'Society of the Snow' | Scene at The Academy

Yeah, now that you mention, there's like this trick about the avalanche is coming for the first time.
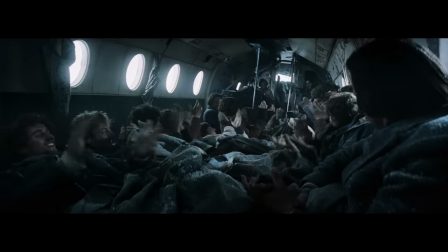497s
Like everybody's just clapping and banging the fuselage.
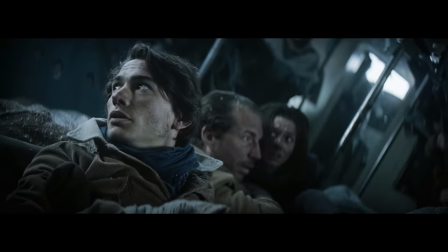501s
So we mix the sound of the avalanche coming, the vibrating sounds of the metal that we use also on the accident and the plane crash scene. It's kind of like echo of that sound, so something danger again is happening. So it's this kind of sounds that we listen on the first scene. The sounds are muted. Actually, if it was like some friction against the microphones. We bury microphones under the snow. We also record him like muffled, and then we get out.
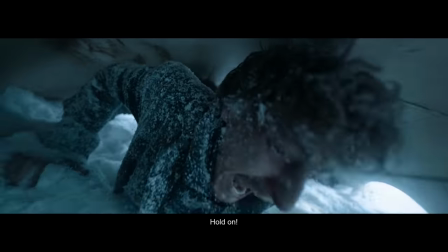533s
So we decide to have like this realistic kind of like documentary sound, so each shot has a different sound.
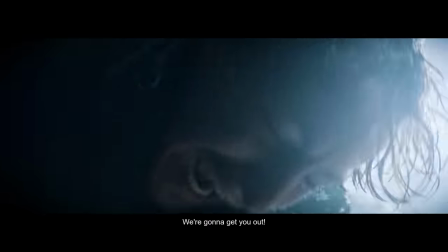540s Oh my God.
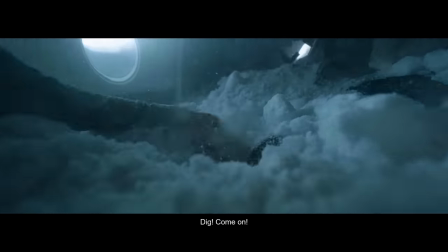543s
One shot is like more in silence, so you can hear more the scream.
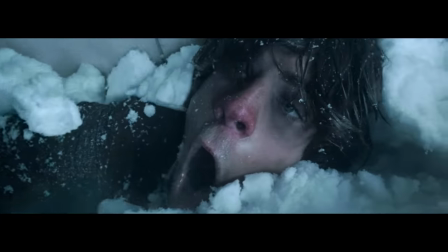548s
In next shot, you hear more the wind. You hear different kind of like lower frequencies, higher frequencies.
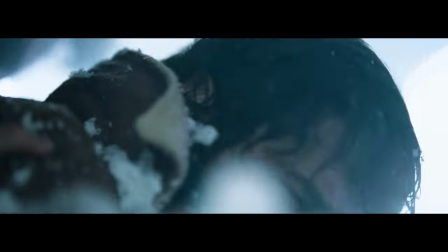556s
So we have this dynamic range to make like the rhythm and less aggressive somehow. Remember that there was a whole choreography where they had to come out to the surface.
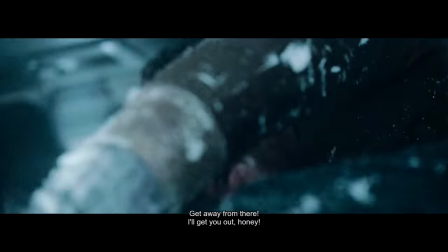565s
They had a number and we were like saying number one, number two, number three.
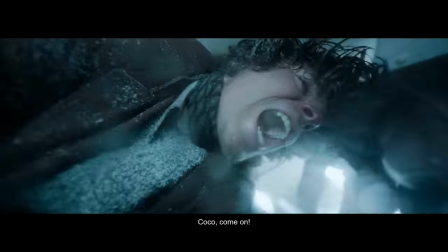569s
And as they are coming out, they are helping each other to come out.
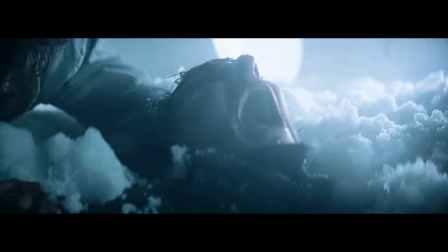575s
Yeah, we have to remember that all of this is real snow.
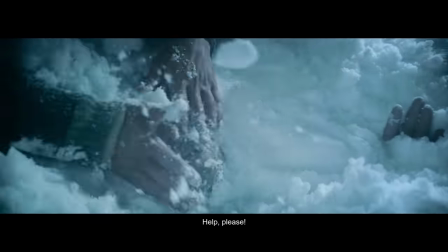578s
The special effects team was bringing from the mountain, and you can see the skin against the snow.
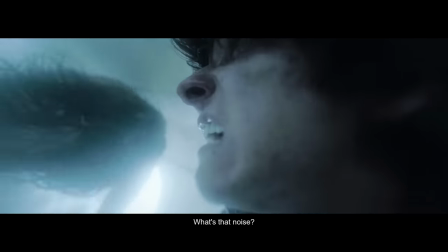585s
It's tremendous. They were really cool. And you can see the amount of effort that the actors did of
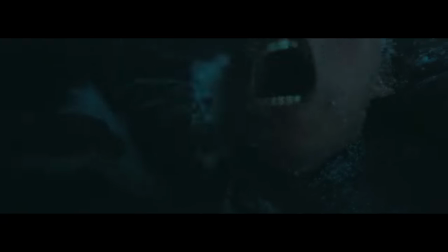591s
panic. the way they emerge from the dark to crossing this layer of snow.
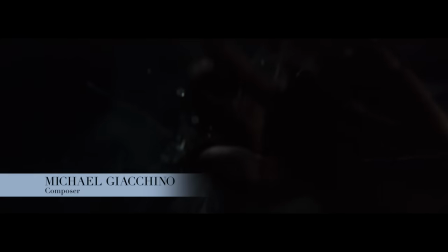599s
Anytime you're working on a film, you want to make sure that the music you write is telling the correct story.
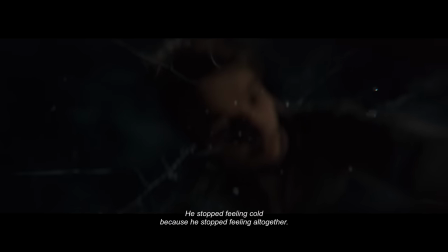605s
It just so happened that this time we were working on something that was rooted in real life, rooted in truth, rooted in an event that happened to actual people.
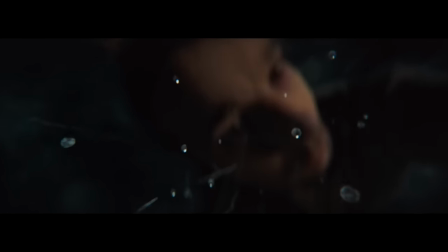614s
So I was constantly thinking about the people whose lives were tragically altered that one day in the Andes.
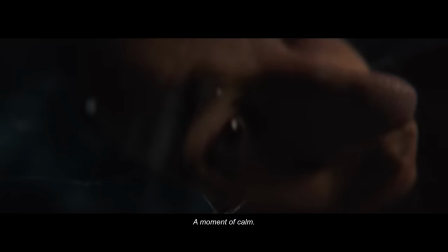622s
I just wanted to be with them, hold space for them as I was writing throughout the entire process. I really want to talk about the makeup is extraordinary. Yeah, that is one thing that I wanted to say, you know, about the makeup team, because our work,
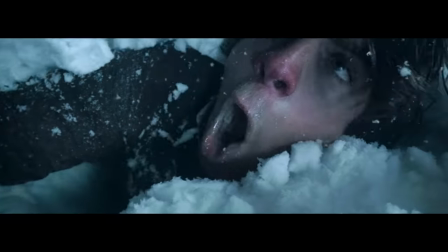642s
obviously, it shows a lot because, you know, I'm seeing all these faces in such a close-up. It was really difficult for the makeup team to work with these makeups because, obviously, you know, Pedro was doing this kind of photography that you don't really know what you are doing until you don't see there.
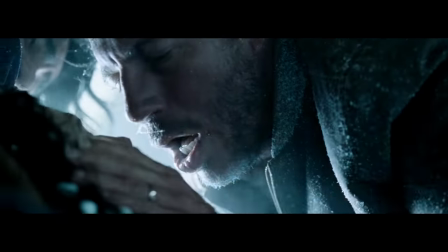662s
And then you want to retouch, but you cannot get into there to retouch the makeup, but still it looks like amazing.
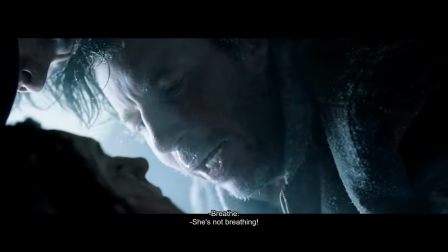669s
I mean, all the layers of the makeup, you know,
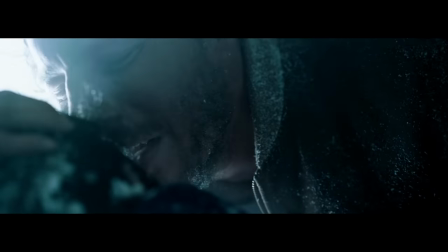672s
that's telling the story of the faces because you can see them, you know, going from the day one to 72.
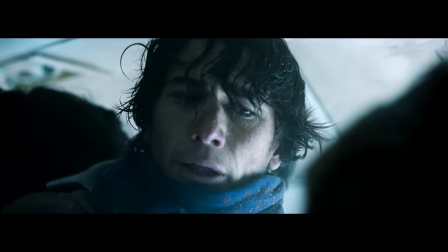679s
Because you can tell by how the skin is burnt by the sun. You can start to see how they are losing weight, gradually see how they are losing the meat on their faces.
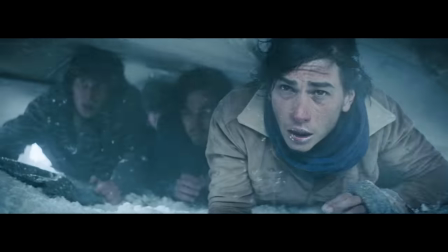689s
Especially now, the textures on the faces are incredible.
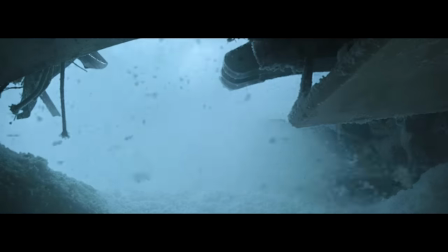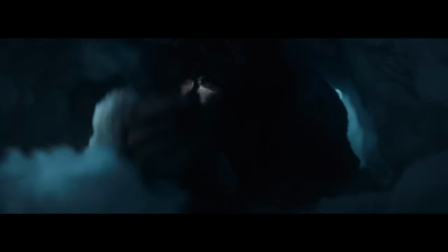701s
So I had this idea of this moment when they come out to the surface, it's the mountain giving birth to the society.
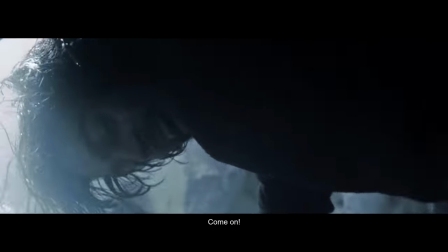713s
Because it's right after this moment that the society of the snow exists. It's the moment that the society is created.
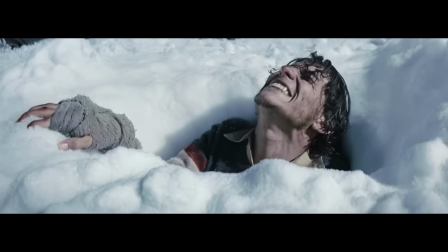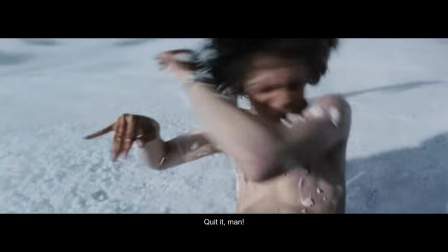727s Estamos vivos! Estamos vivos! Seguimos acá!